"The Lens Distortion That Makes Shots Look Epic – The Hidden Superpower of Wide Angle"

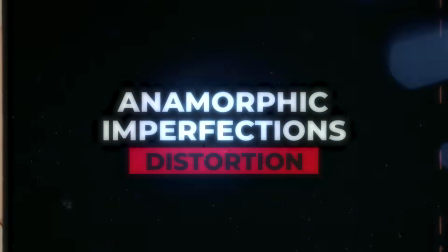[0:00]
Anamorphic imperfections and why you should love them.
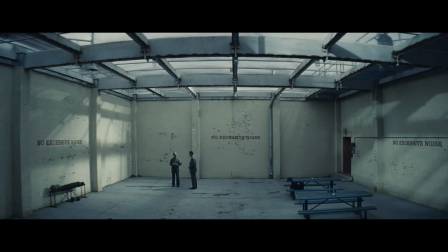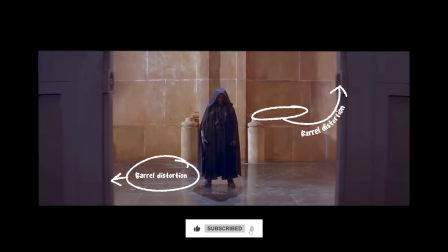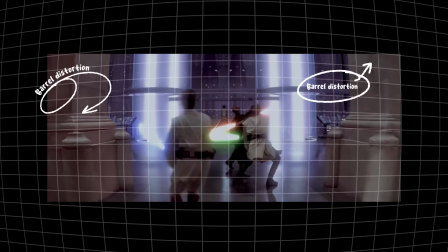[0:16]
Yes, you're right, I'm looking at barrel distortion. You're always hearing about lenses and their imperfections and everything that is wrong with them being criticised.
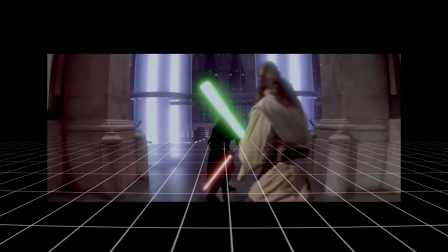[0:24] You don't know the power.
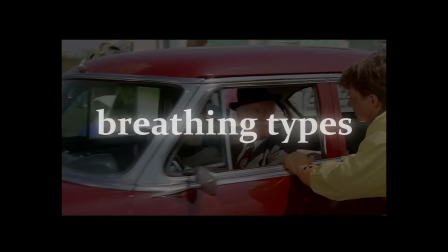[0:32]
Some of you lens purists, high priced, low character, tack sharp, pixel peeping, lens breathing types might just have an anxiety attack about what you're seeing.
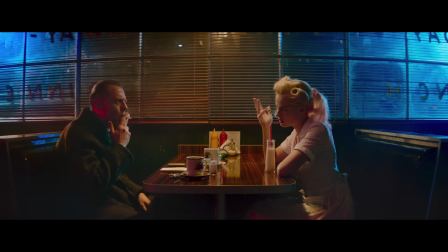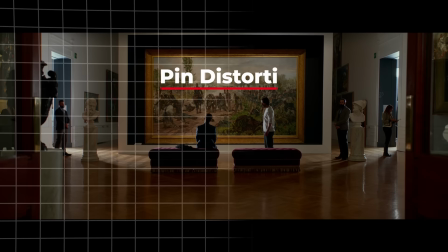[0:47]
It's basically a beautiful cinematic tool.
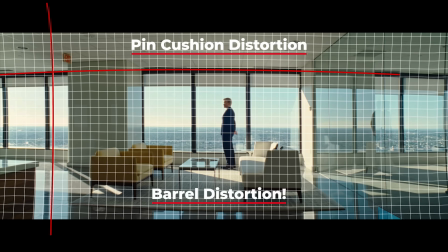[0:50]
For these movies they could have had clinical, no character lenses without distortions, but they've chosen it to immerse you into the world.
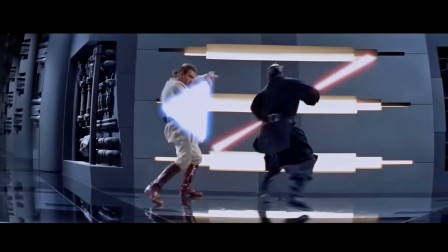[0:58]
these lenses give character what am i trying to say distortions are good yes actually that is the point entirely especially within anamorphics leaning
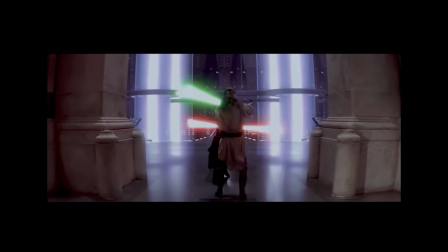[1:07]
into those characteristics help give you a a look from the very first time watching this i noticed the barrel distortion it's one of my favorite shots in the film whether
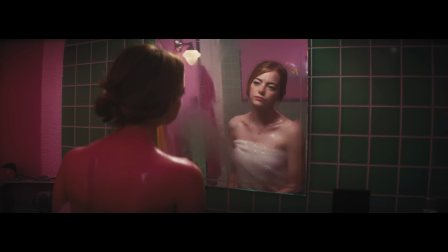[1:16]
it be vintage or modern you can definitely see that there is plenty to be had by leaning and loving into these barrel distortions this shot clearly
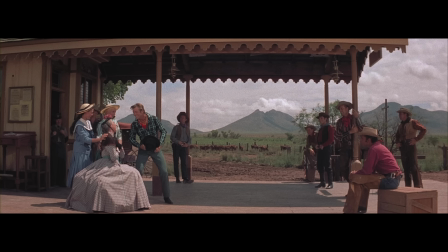[1:24]
immerses you into the world even though we might see it and think oh barrel distortion all these clinical types are often you know trying to get rid
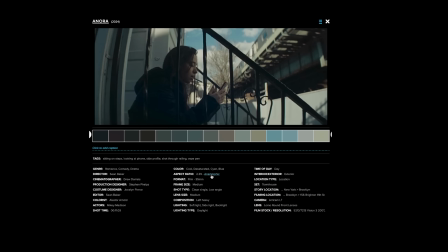[1:32]
of that some people do make the choice even if they're shooting anamorphic to get rid of barrel distortions i think it makes it a little bit more boring
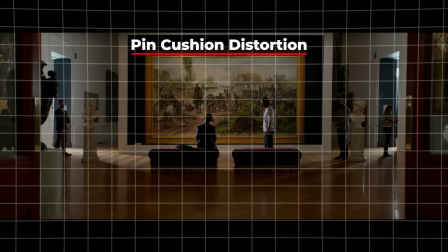[1:39]
i'm not as much a fan of pin distortion as barrel distortion but as you can see in some of these shots it can still work
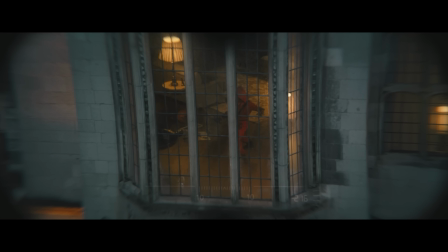[1:46]
to make an interesting image even tv is leaning into this particular
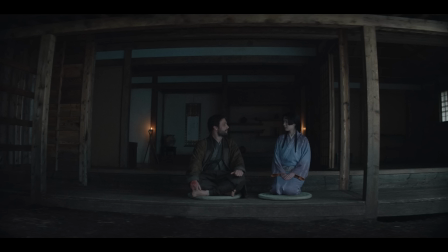[1:51]
look in the tv series Shogun you can see the exaggerated use of distortion in these wides
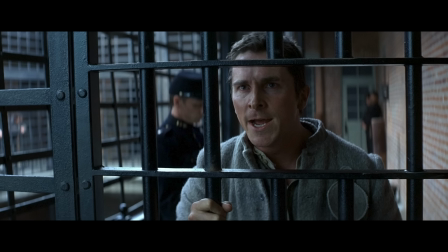[1:58]
here we can see exaggerated uses because of the lines but even without the lines in the background or with these bars it would always be
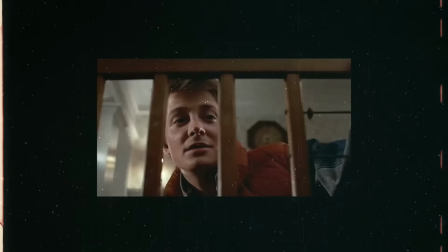[2:07]
there it's not that it's only present on these types of shots again just image after image where we're seeing this why do
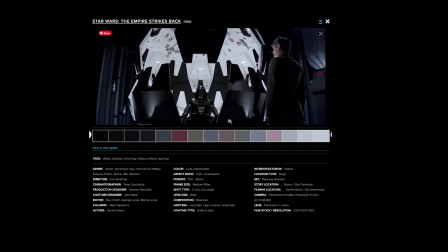[2:16]
so many people want to get rid of it if this was a review of a lens you can bet that they'd be criticizing it one thing to note which is important
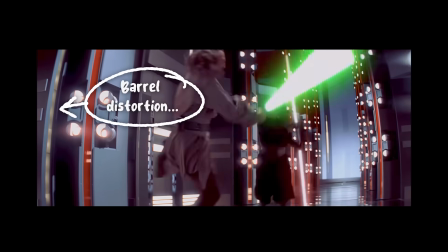[2:25]
is you'll notice it much more on wide shots but when you go into medium or more telephoto shots you'll find that those
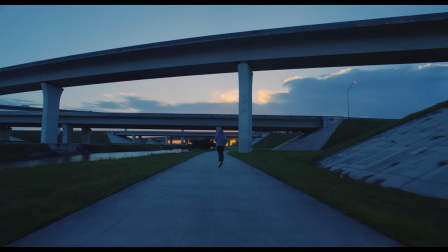[2:33]
characteristics naturally are less but on the wide shots i think you can lean into it let me know down in the comments what you think whether you enjoy these types of
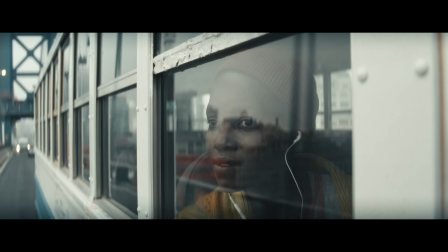[2:41]
cinematography tools and let me know what other elements of imperfections that you like in
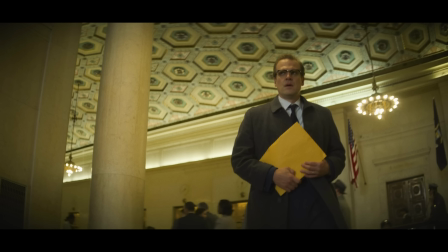[2:46]
lenses maybe you have lenses that aren't cinema grade or potentially have
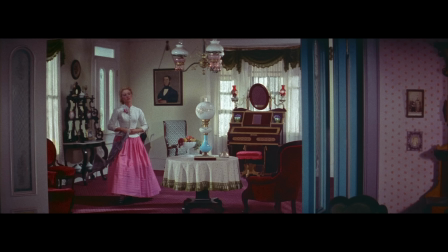[2:51]
defects according to some but i think you can use them to tell a story
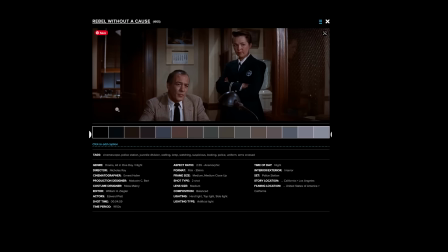[2:56]
especially for narrative purposes maybe if you think clinical lenses are better let me know in the comments as to why so
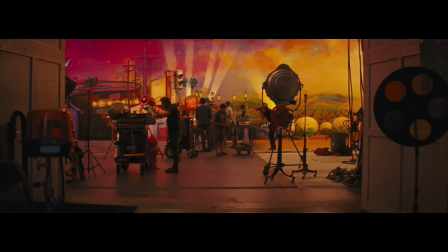[3:07]
get out there and create with whatever you have to hand and if there are imperfections Just lean into them, maybe make it a part of your storytelling.
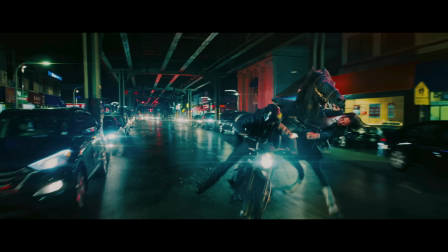[3:16]
Anyway, that's all for me. See you all on the next one. Bye now.
Hello there.
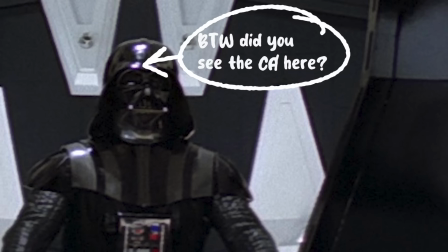[3:22]
Anyone notice the CA on that shot? Ridiculous. How could they make a movie with that lens?